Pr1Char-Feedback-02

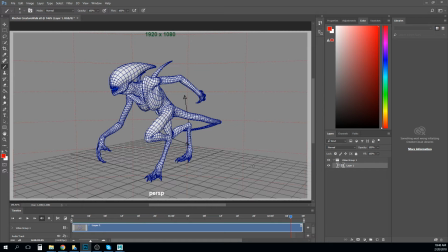I mean, this is a creature that's probably really easy to pose well, too, because it's very appealing and it's thin, and you can get these really nice, intricate silhouettes, too. So I think that this is going to show off really well in the final presentation, or in portfolio.
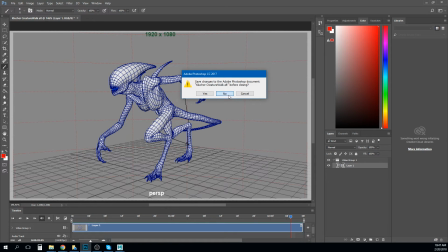So, okay, go ahead and close that down. Yeah, the biggest note on that is overlapping action.
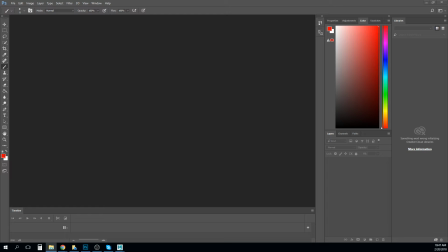So, Landon, kicking down door. Yeah, this guy.
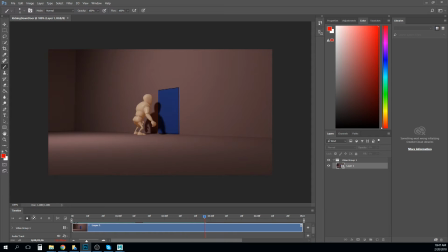Okay, first things first. Why are we way back here?
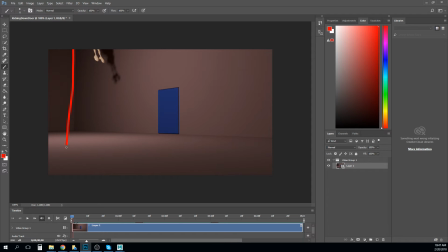Like, even pushing us in to here would make us,
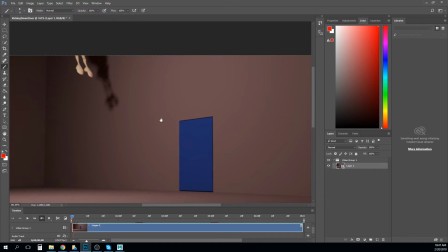let's just actually just play with that, right? What if I did this, and this were your framing?
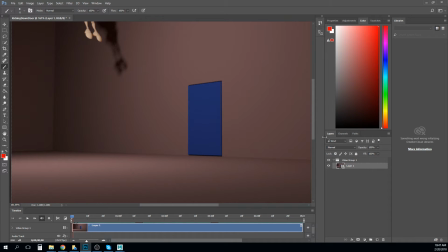Right? That's not the exact right proportion, but we can get it kind of close, right? And if we watched it here,
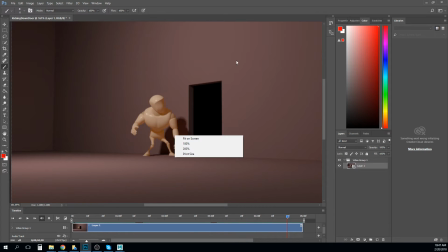so we definitely got some more information there. Right? Let's try zooming it in a little bit more.
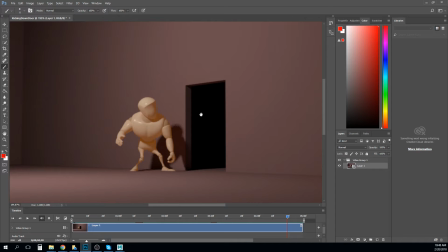If we were more like,
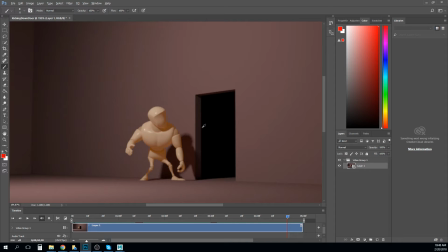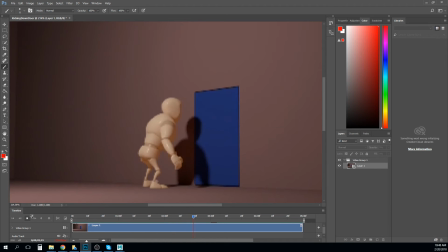so if we're at this framing, look how much closer we are and how much more information we get, right? So I think that's a big issue with staging, is like
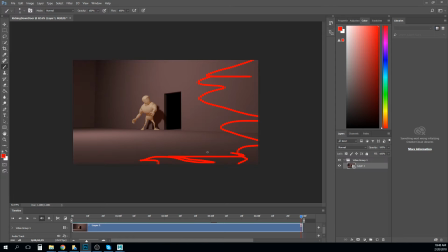I have no interest in any of this stuff out here. What I'm really wanting to see is what's going on right here. So pull us into that.
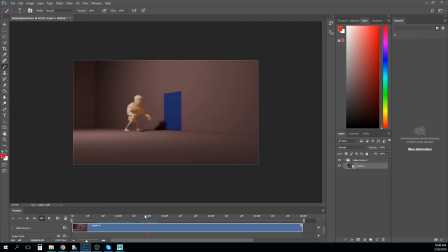I think you have some pretty nice overlapping action, actually. I like that arm that kind of overlaps and kind of drags back through here. I think you got some pretty strong poses. I think you need to be careful on this landing. I like that you start on this pose, but you start on this pose, and it's like he's like hovering there,
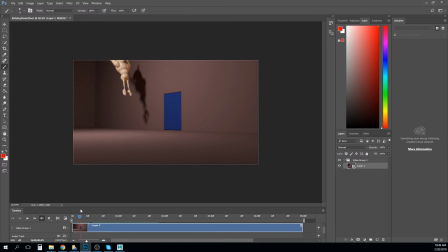and then he starts to slowly ease forward, and then he hits his top speed here, and then he slows down again, and sort of slows to a stop, right? So I think you got to go in there and break some tangents. Like the amount of time it takes him to come in and land I think you could almost cut that by half.
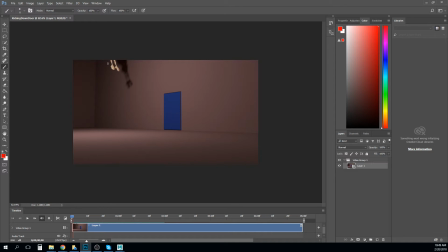Just by like your spacing on your character overall is like, let me get it in here, is like,
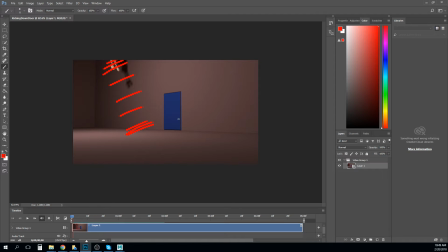right. And so you have to, like, instead of it being that, you need to have it be like maybe something like that, right?
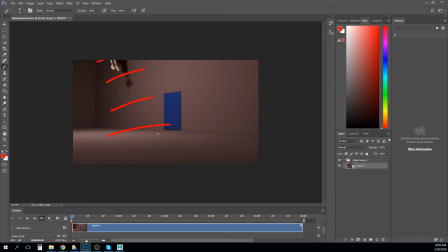That like he's kind of coming in pretty quick. We get his feet up here, right? We get him maybe here, you know, it's like stretching out. Maybe make that pose as he's coming in a little bit more interesting, because he's kind of just like drifting down in
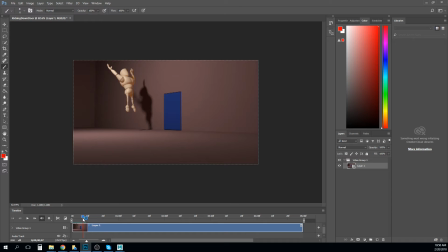an angel position here. He's like, oh, like descending, and then he kind of lands. I mean, I think he needs a little bit of something more interesting, maybe right through here, maybe a slightly bent knee or something. And then like, but look how much distance, look how his spacing changes on his feet.
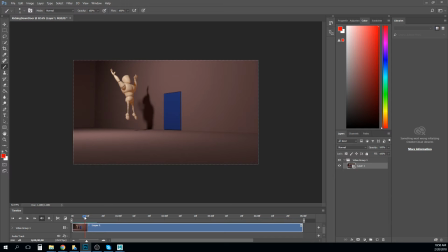Like it gets smaller as he gets closer to the ground, right? And that means you're letting that tangent ease in when you should break it, right? I think you're going to get a lot more impact on that landing that way. His arc is also doing something kind of interesting.
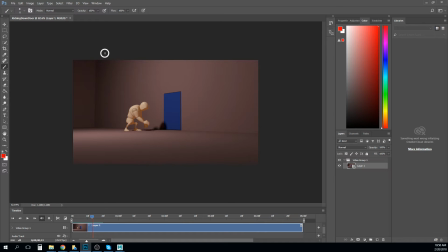It looks like he's starting over here, right?